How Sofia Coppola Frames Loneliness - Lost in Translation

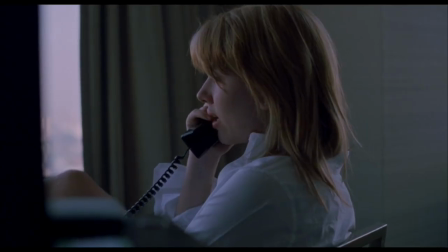Or it's too hard to say how you really feel.
Hey. Oh, my God, how's Tokyo? It's great here. It's really great. I don't know, I went to this shrine today. Mm-hmm. And there were these monks and they were chanting.
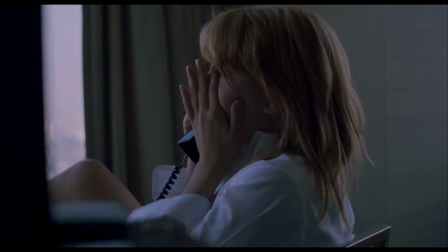And I didn't feel anything, you know?
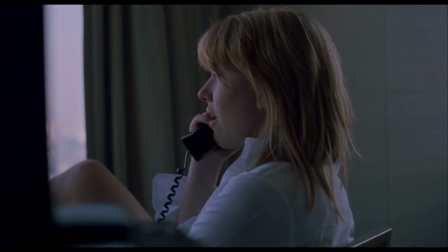And I don't know, I even tried Ikebana, and John is using these hair products.
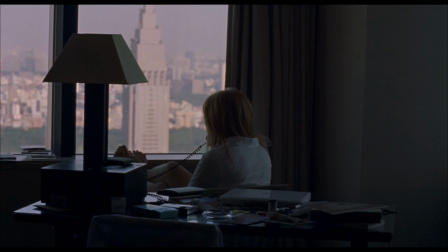I don't know who I married. Oh, can you wait a second? Just hold on, I'll be right back. Okay, sure.
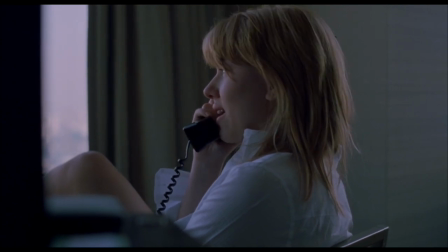Sorry, what were you saying? Nothing, it's okay. I'll call you later, okay? Okay, have the best time, you know? Just call me when you get back, okay? Bye. Bye. Love you.
It's simulated connection. It's not real.
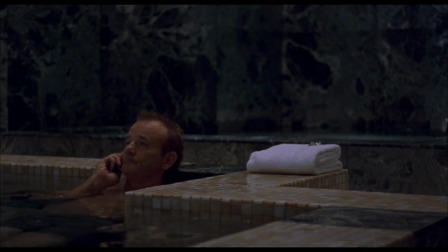The two want to reach out, are trying to find someone to share with, to be completely honest about their present state, but they can't.
Whatever you like. I'm completely lost. It's just carpet.
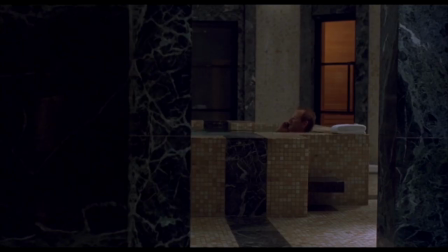That's not what I'm talking about. What are you talking about?
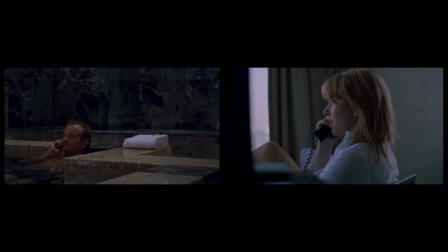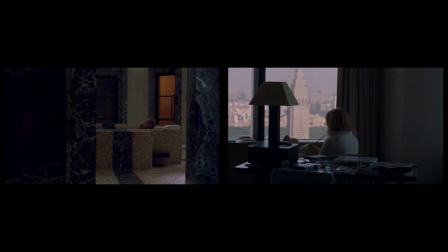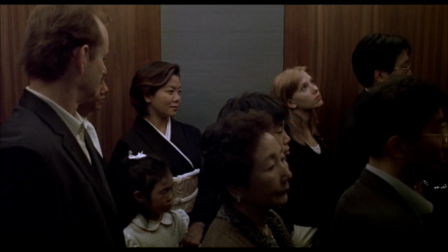Their parallel paths cross, and it's the first genuine connection on screen.
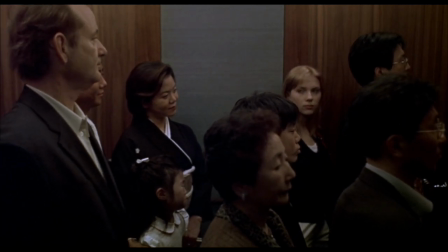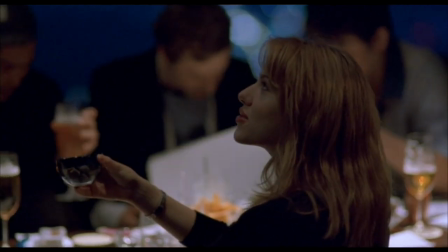They share another moment at the hotel restaurant. Interestingly here, John is in the background working while Charlotte connects with someone else.
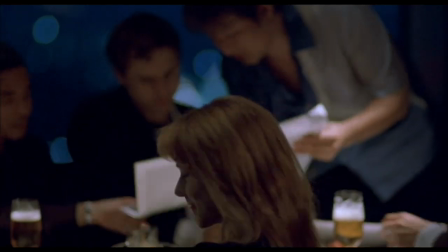Compare the way the first scene where Bob and Charlotte talk to each other to any scene containing John and Charlotte.
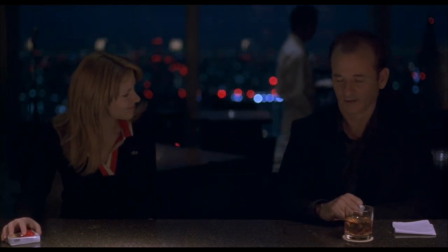Bob and Charlotte occupy the same frame here, and it's 2.5 minutes of dialogue. The closest comparable scene containing John and Charlotte is also telling.
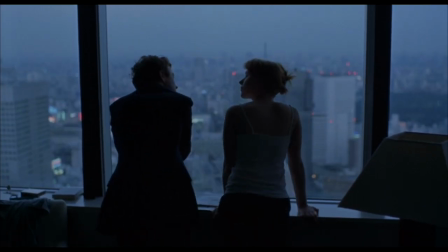It's essentially the inverse.
Dude, you know, I'm tired. Yeah, I gotta go downstairs and meet Kelly for some drinks.
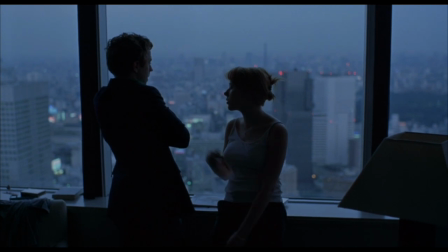She wants to talk about some photo thing, you know. Maybe I'll go downstairs with you. Oh, you wanna come?
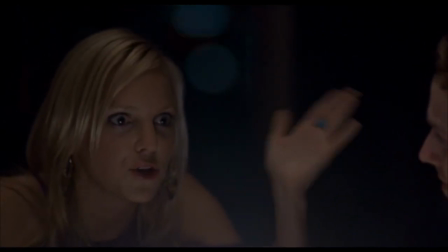Yeah, sure.
He then proceeds to zone her out of the conversation again and spends the dinner looking at Kelly.
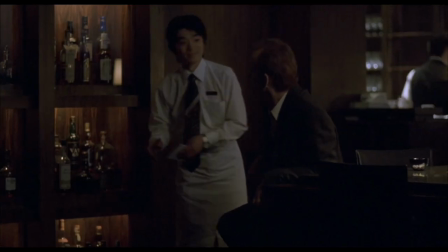As the conversation goes on, more and more shots have Kelly and John at the edge of frame, with Charlotte in focus looking towards Bob.
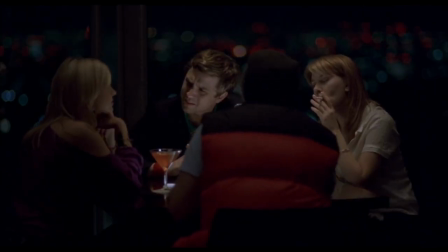In scenes containing John and Charlotte, they rarely share the frame exclusively. We get one, then the other.
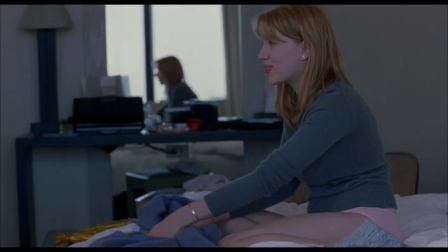One idea.
I love Cristal. You want to have some?
Then a different idea.
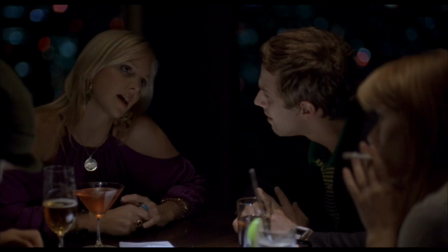Well, I gotta go.
And if they are in the frame together, it's because something is being revealed about the strains in their relationship.
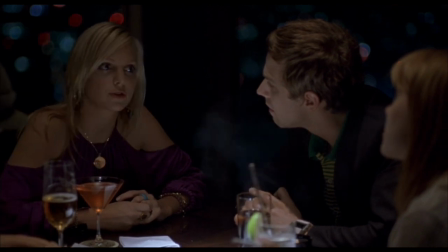That's dysfunction. That's what a healthy relationship doesn't look like through shot choice and editing.
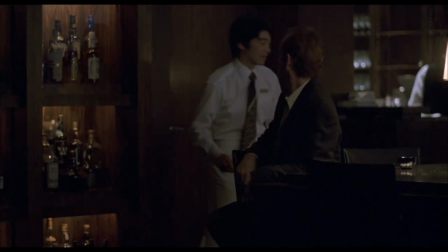But what stylistic choices characterize a healthy bond between characters?
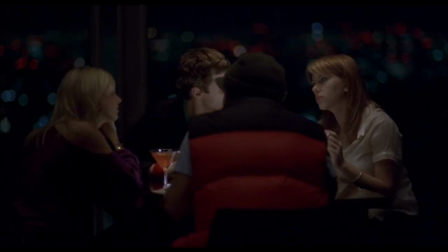Two people actively there, experiencing life with each other.